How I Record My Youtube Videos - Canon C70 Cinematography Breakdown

Hello, guten Tag, and welcome to another cinematography breakdown. Today we're not going to break down an interview that I shot or even a narrative scene, but my talking head setup. Because whenever I changed it to this corner, I got a lot of compliments from you guys and asking how I achieved this look.
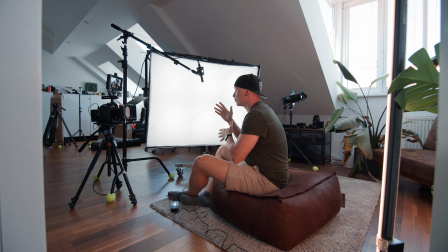0:16 So we're going to break it down. The camera that I use, the audio equipment, as well as the lighting, and also the entire scenery. And this video is sponsored by MotionVFX, but I will talk about this later because it also plays a role in what the final YouTube talking head looks like. Let's start with the set design, because no matter what you shoot, set design plays a huge role in what the final product will look like. When I designed this corner for my new talking head setup, I was really particular about the colors that I chose.
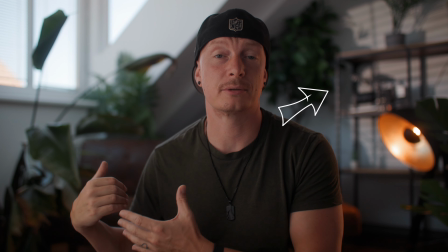0:43 I went off, I think, IKEA or even Amazon to buy this shelf in the background so that I have a starting point and I
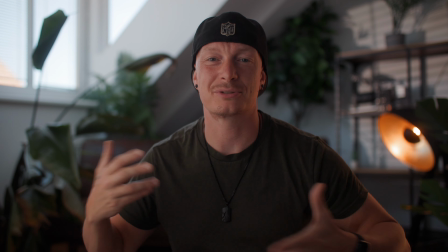0:50 can place some camera equipment and lenses and just make this feel a little bit more like a YouTube studio talking setup.
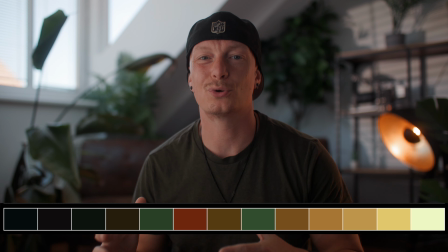0:57 The overall color palette here is early tones, a lot of browns, greens, and blacks.
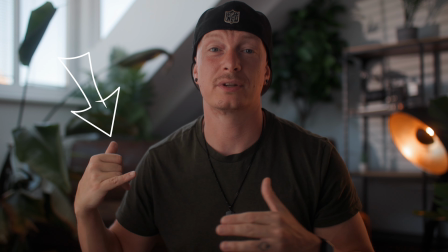1:03 I already had this really nice couch in the background and that just fits the color scheme very well.
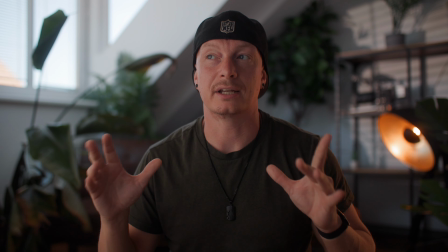1:09 I then added in a lot of plants and 99% of all the plants here are plastic,
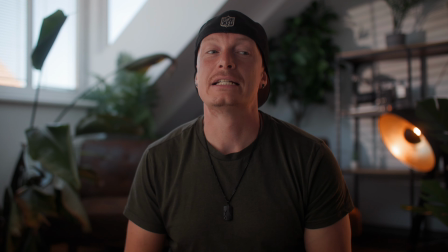1:14 except for this one which is already on its last breath because, well, I don't have a green thumb and I'm not really good with plants.
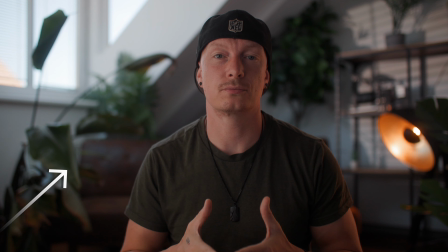1:22 I also decided to shoot into the corner of the room because this will provide us with a lot of leading
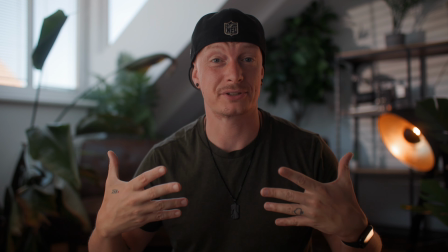1:26 lines and drawing the attention towards myself and not anything else in the background.
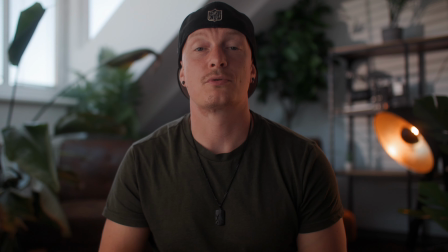1:31 I also decided to use this practical lamp in the background to just provide us with a bit of color contrast and also a bit of warmth.
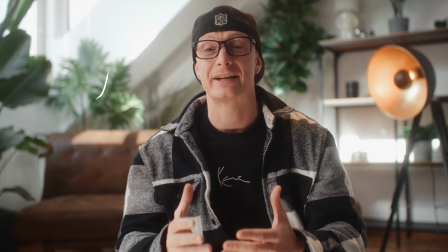1:40 And I found it on Home Depot for less than 100 bucks. And last but not least, try to have your subject's clothes match the scenery.
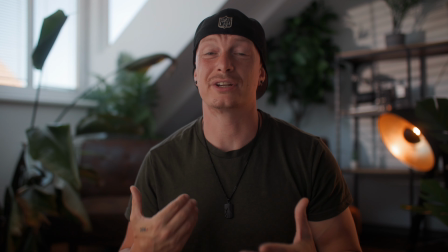1:47 And here I'm trying to wear a lot of early tones like greens, blacks, everything that's neutral. And I try to stay away from bright neon orange and pink colors because it really wouldn't complement the background.
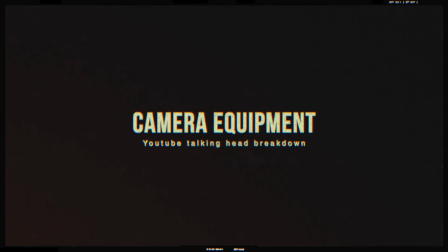1:59 Next up on our list is the camera equipment.
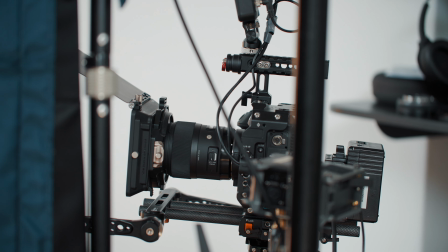2:01 As my main camera of choice I'm using the Canon C70 with a 35mm Sigma 1.4 on a speed booster.
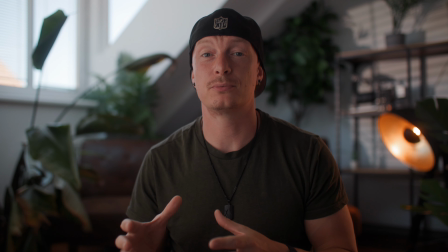2:09 I like using a wider lens like the 35mm especially on the speed booster for this talking net setup because it brings me closer to the audience. If I were to choose a longer lens, a 75mm or higher, it would really kind of isolate me and wouldn't really give this home-like feeling and me talking to you, my audience.
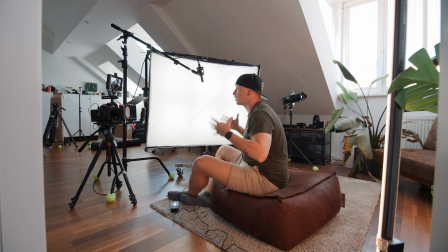2:29 The 35mm also gives a lot of context of where we are and we are sitting here in my studio
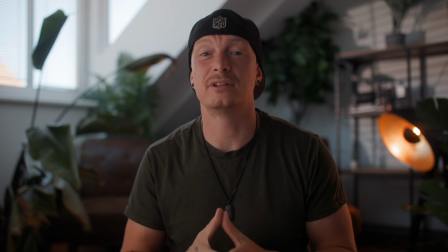2:35 and that makes the viewer usually feel a little bit more welcome and home-like.
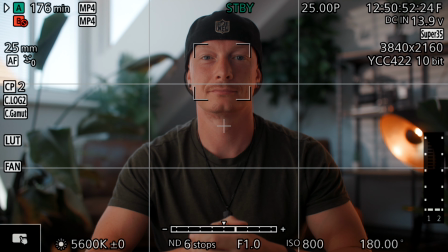2:41 I'm shooting everything wide open to separate me from the background because again with 35mm usually
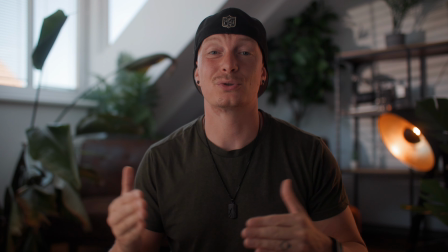2:48 a lot more is in focus than on a longer lens so shooting wide open provides me with enough blurry background.
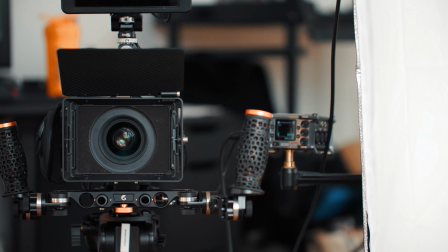2:54 I'm also using a 1 8th strength black mist filter on top of my lens. The Sigma is a clinical sharp lens and I want to take away a bit from this digital sharpness.
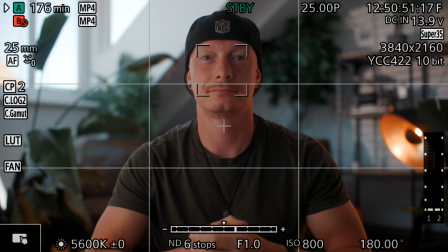3:03 I'm shooting everything in autofocus and it's 100% reliable. I'm shooting everything in the smallest mp4 codec for this talking head in 25 frames with 180 degree shutter.
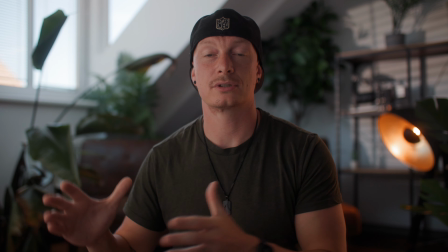3:15 My camera's white balance is set to 5600 Kelvin because the dominant light source lighting this room is the window behind me and the sun spilling in.
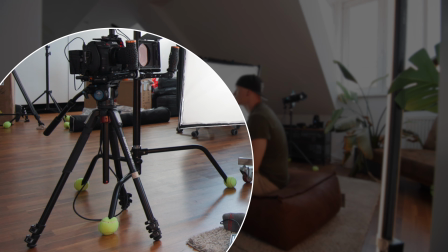3:24 But I will talk about this more in the lighting section. The camera currently sits on a Manfrotto tripod with a Siri fluid head and I chose the Manfrotto for this because I'm sitting on a beanie bag here on the floor and I'm really low to the ground and most tripods don't have the required minimum height for me to do this and the Manfrotto is actually quite small and it works perfectly for a low angle setup like this. And just so you know if you want to check out anything that I use in this video I will have links down in the description below to everything that is being used for this YouTube setup. Before we move on to audio and lighting let's talk about our sponsor MotionVFX because the plugins from MotionVFX play a huge role in why my YouTube videos look the way they do.
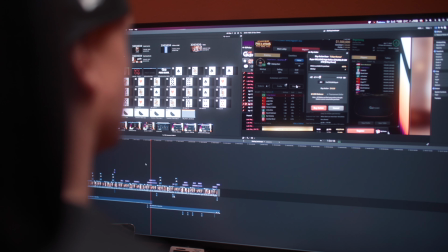4:08 I literally have dozens of plugins from MotionVFX for Final Cut and they're a breeze to use and
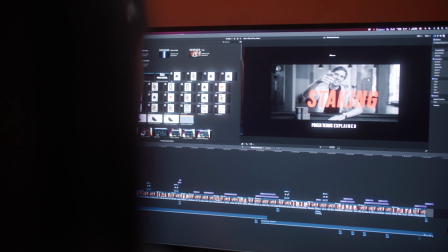4:15 they can level up your production company without having to have any knowledge about how to use motion graphics at all.
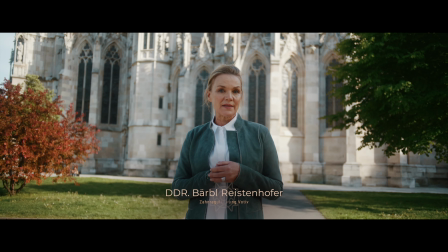4:22 I use MotionVFX for all of my animated titles and this could be for lower thirds as well as callouts,
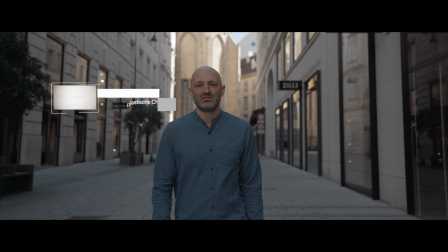4:29 transitioning titles, logos, everything. They have a huge variety.
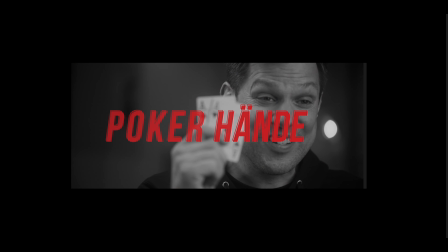4:33 Everything is highly customizable and everything just raises your production value by a lot.
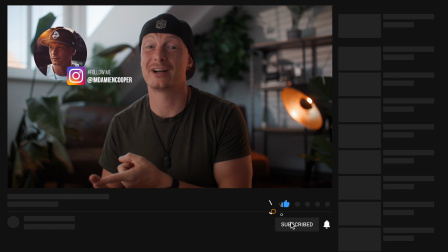4:38 I also use Motion VFX plugins for all of my call to action titles. Subscribe, like, follow me on Instagram and they have a template for all of these. One of my favorite effects that I use all the time is the smooth zoom effect and you can even change if you want to have it instant or smooth or gradually. And I use this for tutorials as well as client work. So if you're interested in Motion VFX, I highly recommend checking out the link down in the description below.
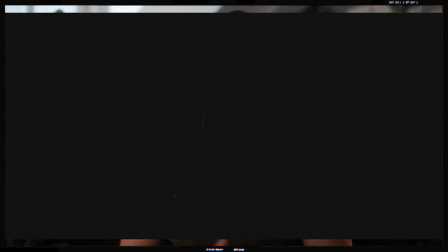5:04 They have it for DaVinci Resolve as well as Finalset. Now let's talk a little bit about audio.
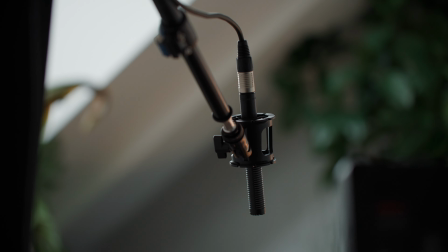5:09 I record everything externally with a shotgun microphone that sits around 30 centimeters, around one feet away from my face. The shotgun microphone of choice is the DayDS Mic 2S and I've been using this for all of my talking heads,
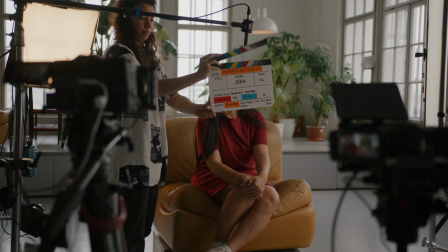5:23 for client work, testimonials, as well as for interviews. It's a short condenser microphone with great quality and it's perfect for indoor scenarios because it also cuts down a little bit of the echo opposed to a longer shotgun microphone.
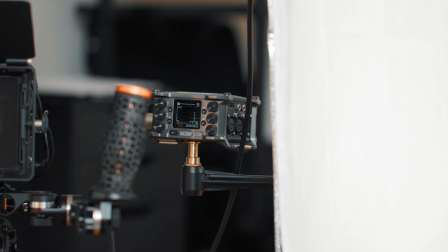5:38 It is connected to my Zoom F6 via an XLR cable and the Zoom F6 is an external recorder that I use all the time because it features great functionality and amazing quality.
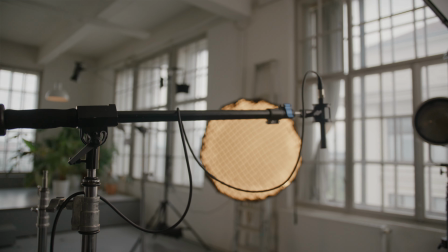5:49 The microphone itself sits on a shock mount from SmallRig that is attached to a boom pole that I found off Amazon and it's really affordable and lightweight and this is connected to a c-stand but you could easily put this on a light stand as well.
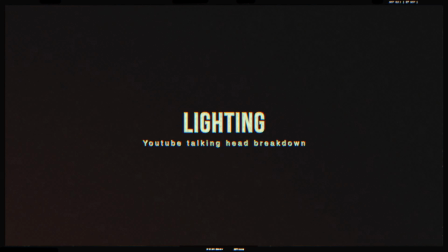6:03 At the very last let's break down the lighting setup. Let's start talking about the key light first and this is one of my favorite lights ever and this is the brand new Mega 6 by Intellitech. I've been using Intellitech lights in the past and if you've ever seen one of my BTS you've probably seen one of the Intellitech lights and this one is even better.
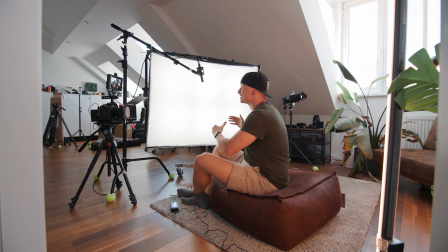6:21 It's brand new and what I love about it is that it is so huge but it doesn't take up a lot of space. This is a really big light source and if I wanted to have the same source of light just with a parabolic softbox
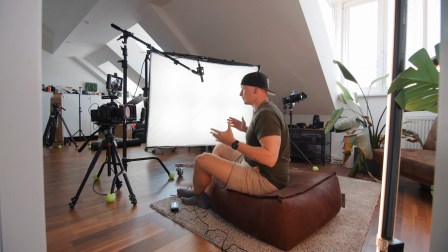6:35 it would take up so much more space and here in my studio with the crooked walls that just wouldn't be possible. But with the Intellitech I get a huge light source that fits into a small space and it's also lightweight if
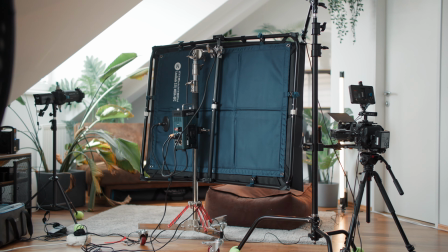6:48 I ever wanted to boom it and it comes with a softbox and different layers of diffusion material. The light is also really powerful. I currently have it set to around 15% I believe and I could make it way way stronger if I wanted to. I highly recommend checking out this light and there's a link to it in the description too.
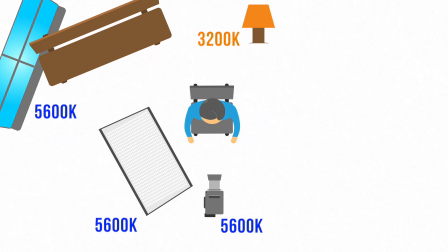7:05 Since the light is bi-color and fully RGB I have full control over the color temperature and it's currently set to 5600 Kelvin because I kind of want to match the window light coming in from the outside.
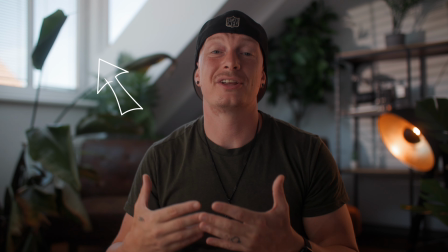7:18 Since you can see a big window on camera left in the background, it suggests that there might be another window in front of me, also on camera left.
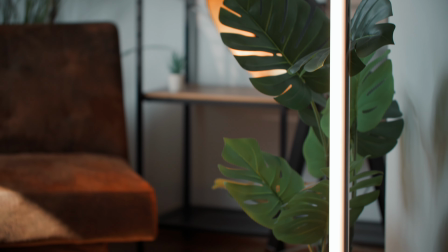7:27 As my rim light, I'm using a NAND Lite PavoTube 30C2 and this one sits on camera right, just off frame.
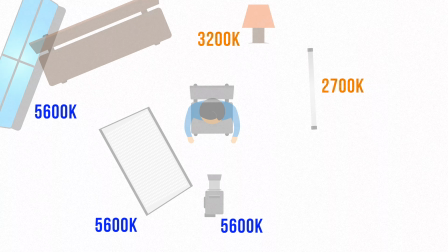7:34 And since this light is also bi-color and fully RGB, I have it set to 2700 Kelvin to be motivated by the practical lamp in the background.
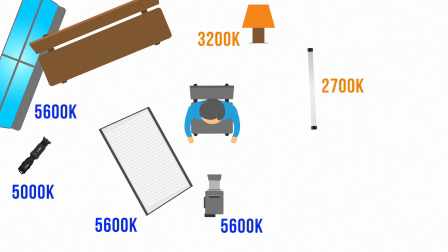7:43 The last light that I'm using for this setup is a Nanlite Forza 60B2.
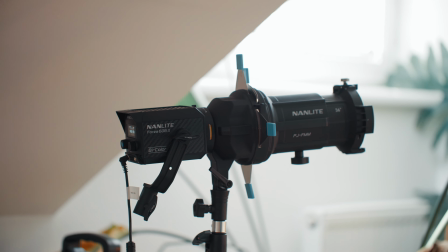7:48 And this one has a spotlight mount attached to it with a gobo.
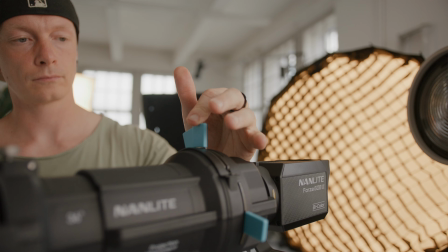7:53 A gobo is this little attachment that goes into the spotlight mount and with it you can create different patterns.
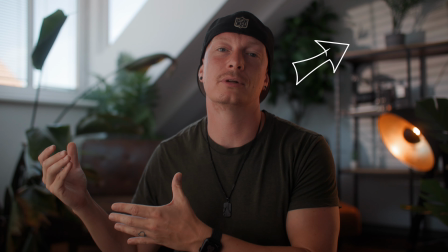7:59 And here I chose a pattern that looks really similar to my window blinds.
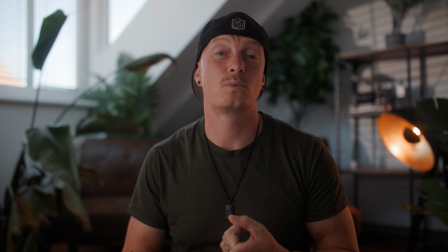8:04 And this pattern just makes the background a bit more interesting. It provides us with even more leading lines and it also provides a bit of this
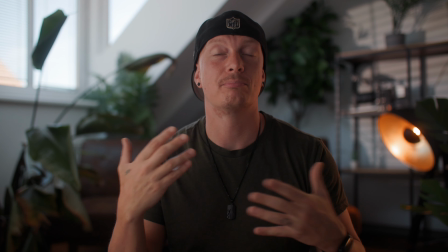8:12 dark light pattern that I'll talk about in basically all of my cinematography breakdowns.